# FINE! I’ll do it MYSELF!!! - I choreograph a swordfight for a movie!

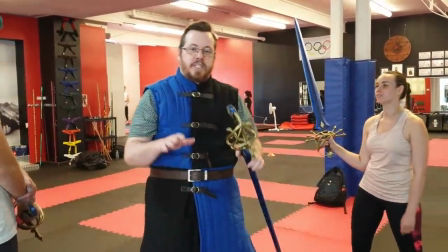(17:37)
See if I can incorporate, because spinning is usually like great.
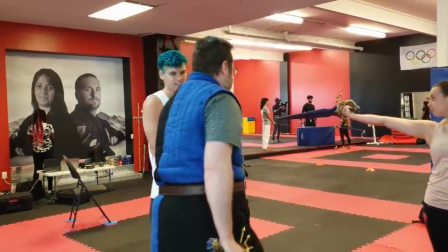(17:42)
Like when people are
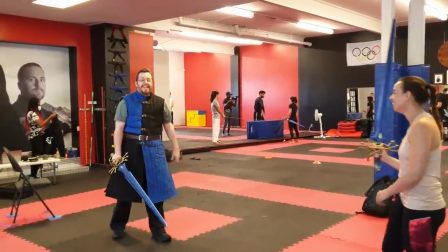(17:46)
you expose your back, you're dumb. But there are ways you can spin where you account for things.
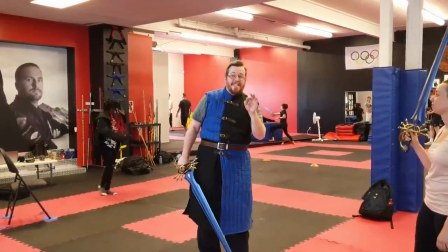(17:54)
I wouldn't really do this in a fight, but actually I have seen spins in real swords fights. They can be done.
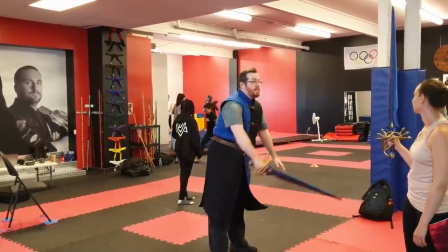(17:59)
So if I was to like hold a block,
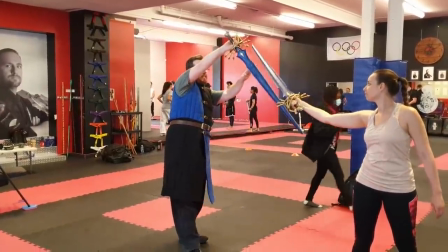(18:02)
I wanted to quickly something like that, or if I could hold the guard and I go to under to hit my guard side.
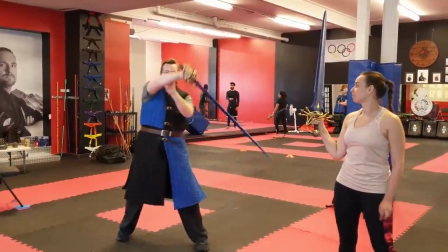(18:09)
So as long as you keep the guard up, you can maintain
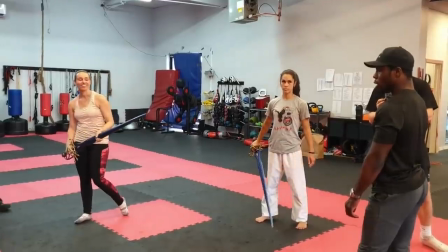(18:15)
spin. Okay, there are ways to do it. Let's just add a few things.
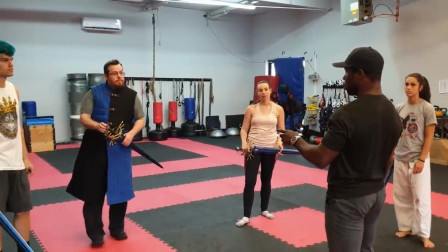(18:21)
We just fought a lot in over Mrs. Powers. So let's have a bit more wobbling.
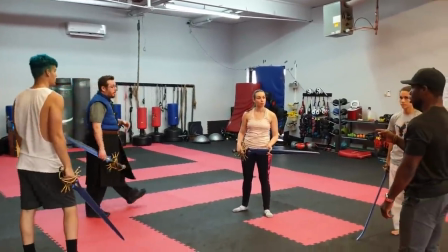(18:27)
Bit more, and then she got knocked out twice. That's true. So she's not completely 100%.
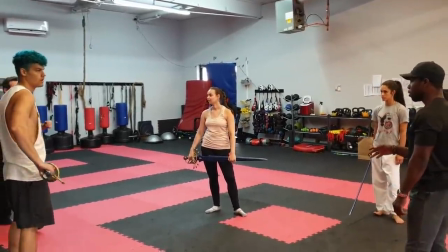(18:34)
So it kind of makes sense. A bit wobbly then. Yes. So at some point the sword might be heavy because.
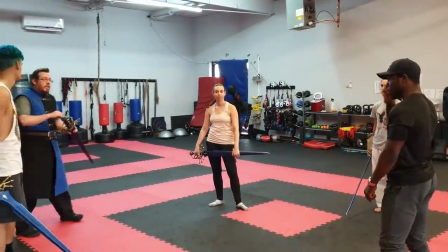(18:39)
That's a good idea.
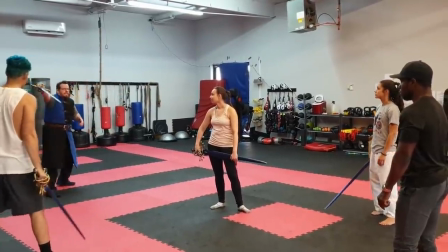(18:40)
Actually, one of the ending stances, it could be a close up where you're like, I think even that moment is like for me a huge relief.
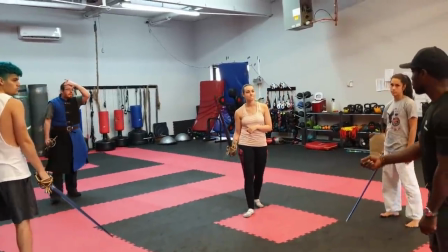(18:48)
Yes. And you know that it's a one-handed sword, but at some point you might be left scared to go like
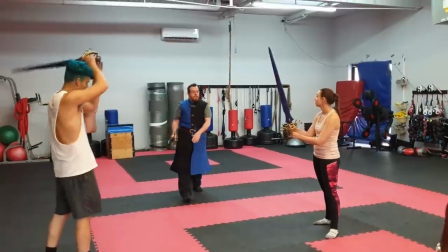(18:55)
So a lot of the round things, that's when you can so when you're slashing it,
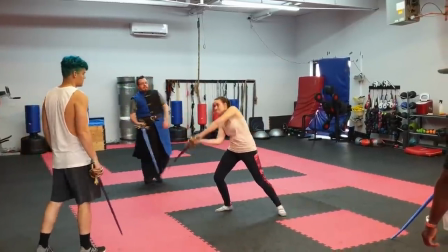(19:00)
his legs, you can just... Yeah. And then he goes into this. Yes. And then we need to establish all the gravity points.
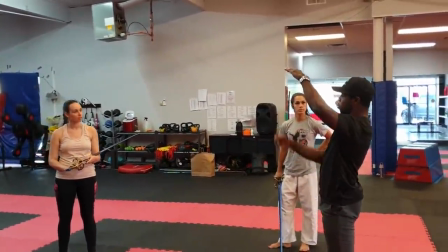(19:08)
So all the gravity points where the gravity is downwards and her sword is under Dylan's sword,
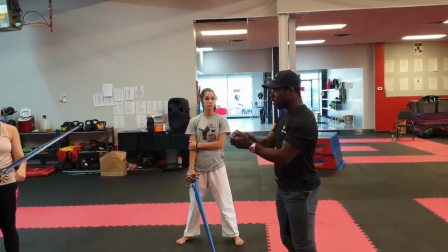(19:15)
she needs to be able to use two hands, or at least put her legs into it, because she's not as strong as him.
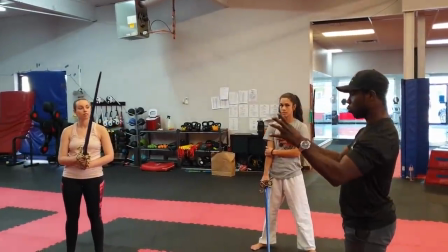(19:23)
Yep. He's a man, and then we need to put into consideration her physical form. Absolutely.
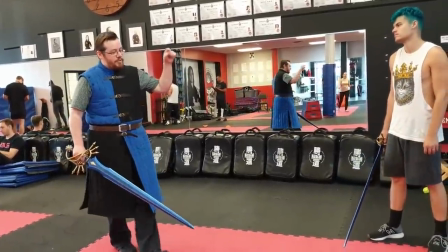(19:28)
So, there are poses we're making that you will see in hematrenesis.
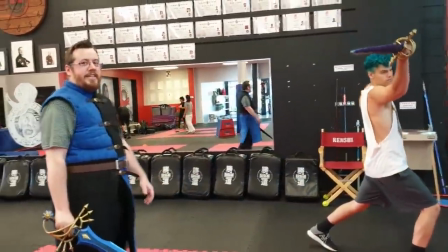(19:33)
Like this sidestepping thrust, you can see that in any which is so great.
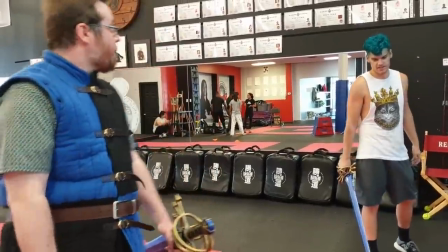(19:42)
I do not have the mental chess brain of sparring.
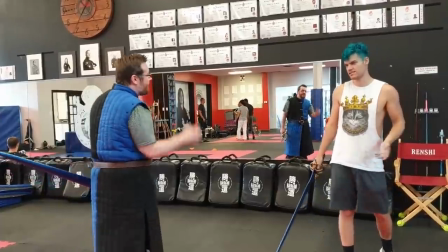(19:48)
I've done it enough to,
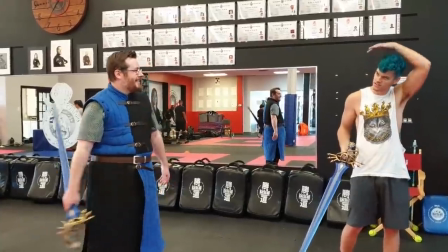(19:51)
you're always reading your opponent and you have a whole list of moves that you just know memorized in your body that you can be planning for and waiting,
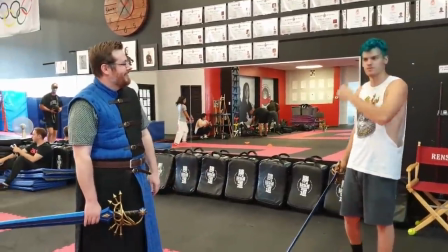(19:59)
and even like watching fights in movies. I mean, I can't follow it.
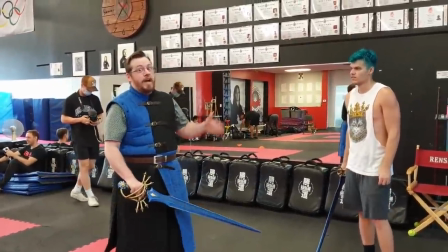(20:04)
I can't follow what's happening. I'd happening in order. Like these yeah. eight motions will move very fast, like in ending, and it'll be over in 5-10 seconds or less.
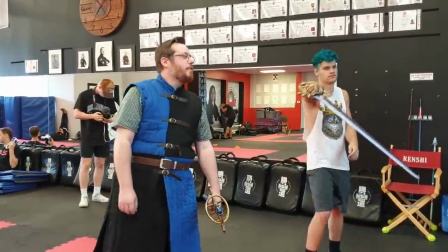(20:12)
Yeah. Maybe 12 seconds, but it'll look beautiful. Maybe 15 seconds.
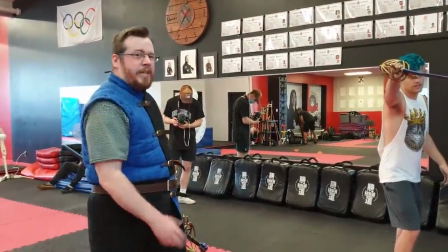(20:20)
20 seconds? So we're breaking for lunch, but we have established the primary sequence for this exchange and engagement, and it has been phenomenal, like an absolute highlight for the experience. And as you, I hope, have been able to see, just by focusing on some basic fundamentals in stances, but also utilizing the weapon as we learn in, you know, historical sources to be able to strike with the back edge, utilizing it, and then paying it attention to what you, like this was all in the bind, that entire sequence, the swords never broke until the very end. And I love that because just like, this is what you can do from the bind in, if you had like, in reality, I'll never see a fight sequence like this in reality play out because we're not that good. But because these are masters in a fantasy setting, we can pre-plan, we can create a fantastical sequence that has very authentic movesets throughout each one. And it's just beautiful.